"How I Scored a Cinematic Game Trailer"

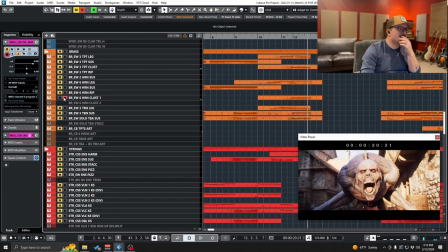(12:20)
You know, which always provide an interesting challenge when you go to notate, and I'll show you that as well.
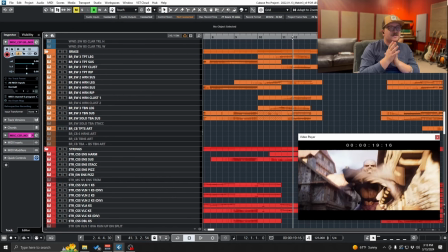(12:26)
But I wanted to communicate to the director in my mock-up sort of what the general feeling would be here, and it would be incredibly discordant to go with that scream that happens.
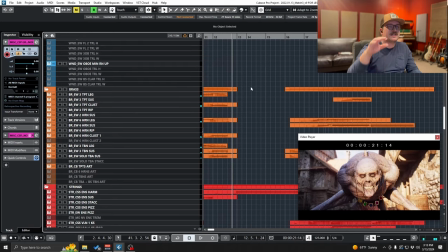(12:39)
And then now you get that contrast. So this is where I said I wanted the music to really change and introduce some of that more light fantasy. So now we get our little strings that sort of like ease us in, harmonic strings.
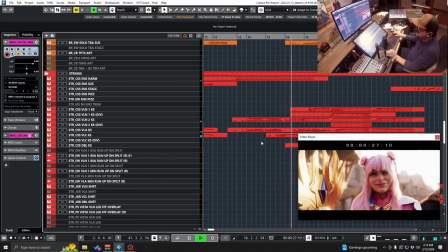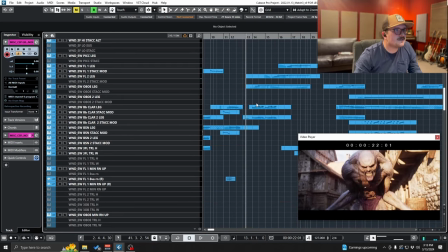(13:00)
Stop it there. So this is where we introduce our theme for the first time. I think the first instrument that plays the theme is an oboe.
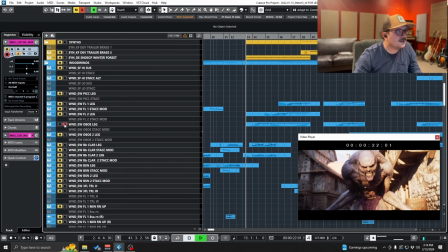(13:07)
Yeah, right here.
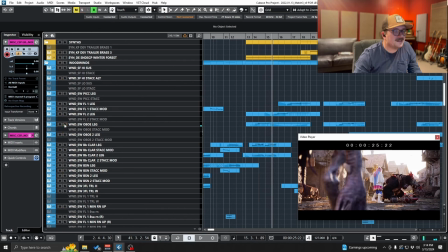(13:12)
Yeah, super simple. But if you listen, like, let me solo all the instruments that either play the exact theme or like a variation on it.
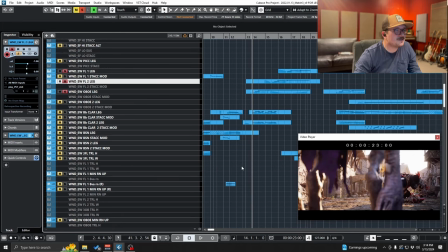(13:22)
It's just a ton of call and response, which is so fun to do when you have an orchestra.
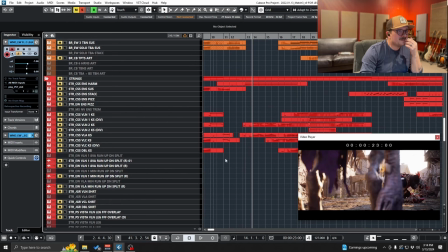(13:27)
Like, oboe plays it, flute one and two play it, cellos play it, violins play it.
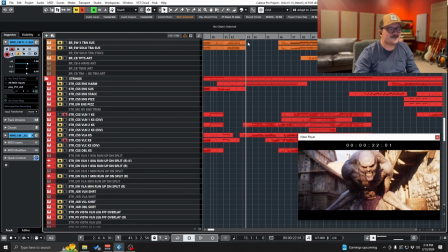(13:34)
This is what all the melodies sort of just layered on top of each other sound like.
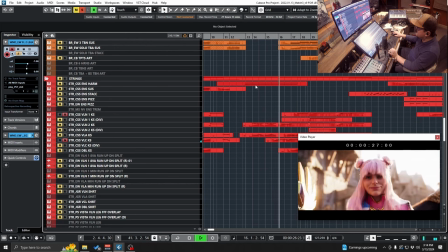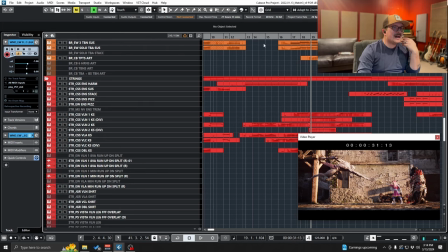(13:46)
So yeah, and it's just you add a little bit of an accompaniment figure in the background,
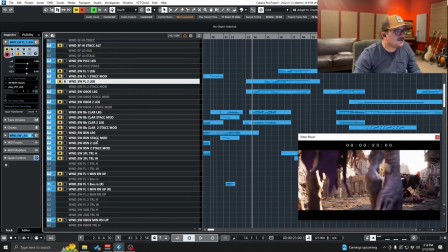(13:51)
which I think I did in violin twos, violas, and clarinets, and it sounds like this.
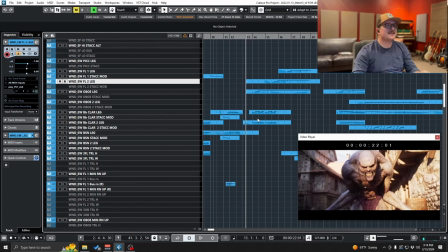(14:00)
And all of a sudden you have something that sounds like a lot more complex than it actually is. It's just a bunch of individual melodic lines sort of echoing one another with some slight chordal accompaniment.
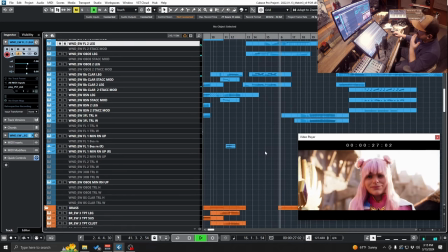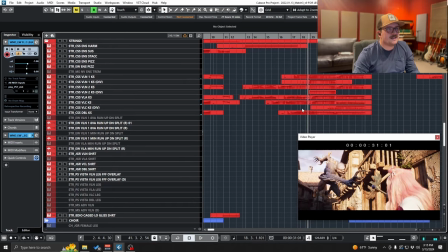(14:20)
And then, yeah, this is building to that really big shot that I was talking about at the beginning.
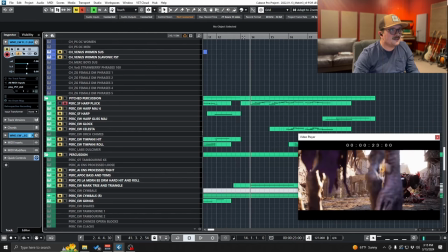(14:24)
But again, another key component of this is this harp part, sort of giving us a harmonic foundation and movement.
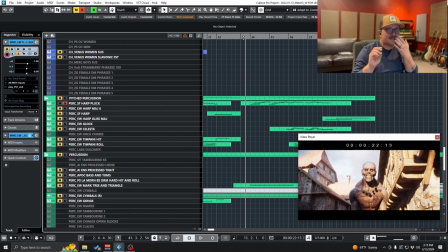(14:31)
A great arpeggios are such a great way to like not bring a bunch of competing or clashing melodic ideas, but to give a sense of movement, even though it's just hitting chord tones. Here's what I did in the harp.
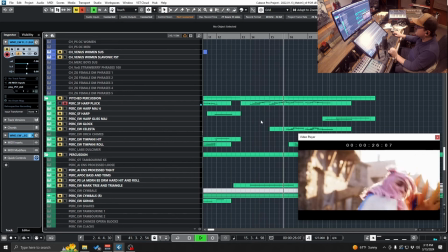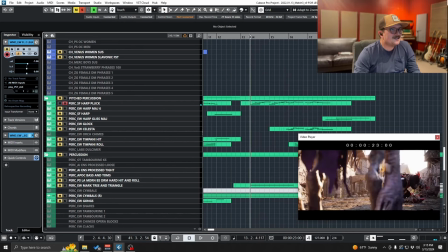(14:52)
You know, it's almost like Austin Oz.
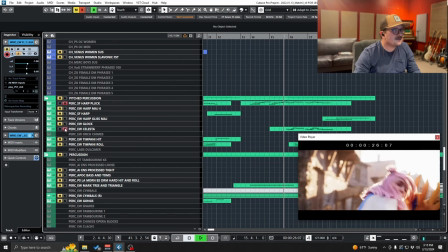(14:59)
And I think I double that in Celeste too when that part comes. Yeah.
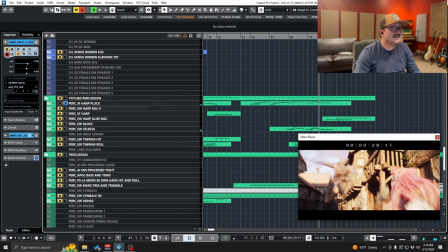(15:04)
It's just little colors and things, and like I don't hear all these things in my head when I'm writing. I sort of just like start layering stuff, and then it somehow turns into a thing. Like I discover it almost more than I design it, which is really common in my compositional practice and sort of the way that I often build things.
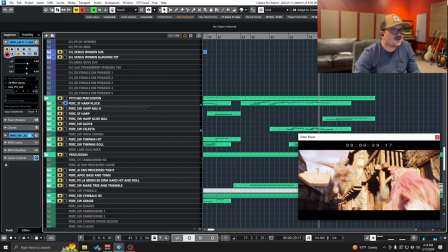(15:23)
Like I think when I was writing this, I probably just started with something like this harp part because it just had like a vibe,
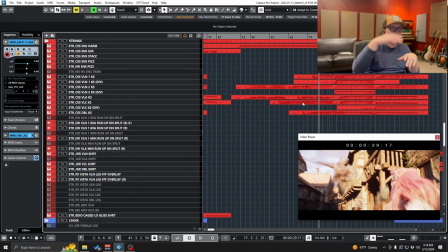(15:31)
and then came up with a melody that goes on top, and then just started echoing the melody a bunch of different places.
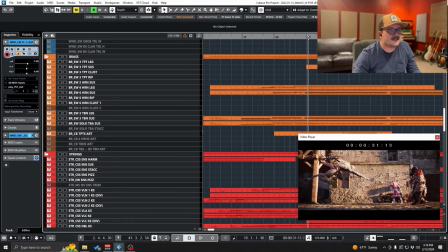(15:35)
And then I knew we were building up to this big shot that I had talked about before.
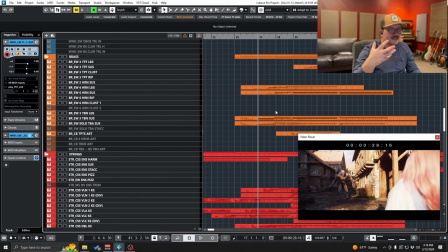(15:40)
And so at some point we needed to start building some breath again into this. And so I brought brass back in, and that leads us in this way.
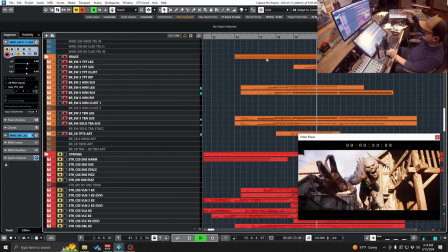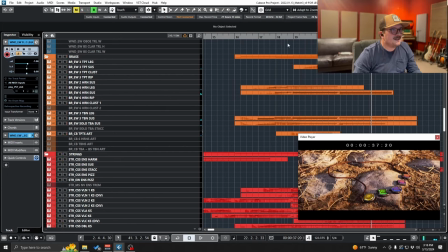(15:58)
And the way that that sort of sounds with everything is like this.
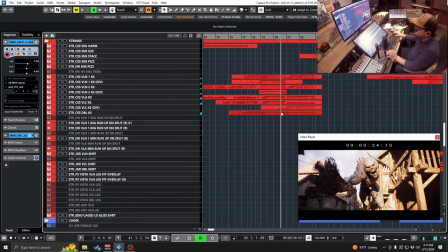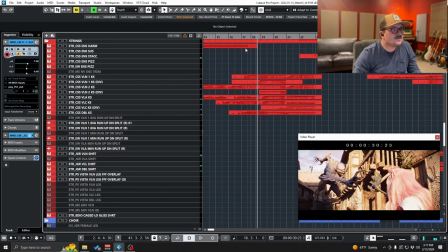(16:10)
And if I isolate strings, you can sort of hear I'm doing that same theme again.
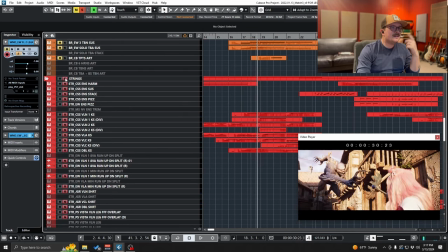(16:14)
Da, da, da, da, da. And it starts in cellos.
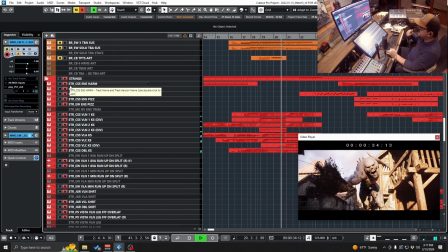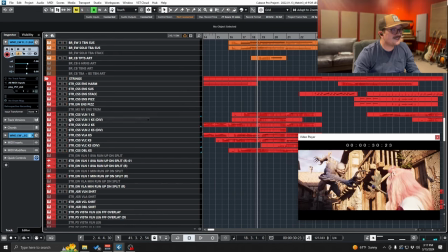(16:24)
I did all these trills here in the strings too, which is really fun, especially when you have a whole orchestra of it.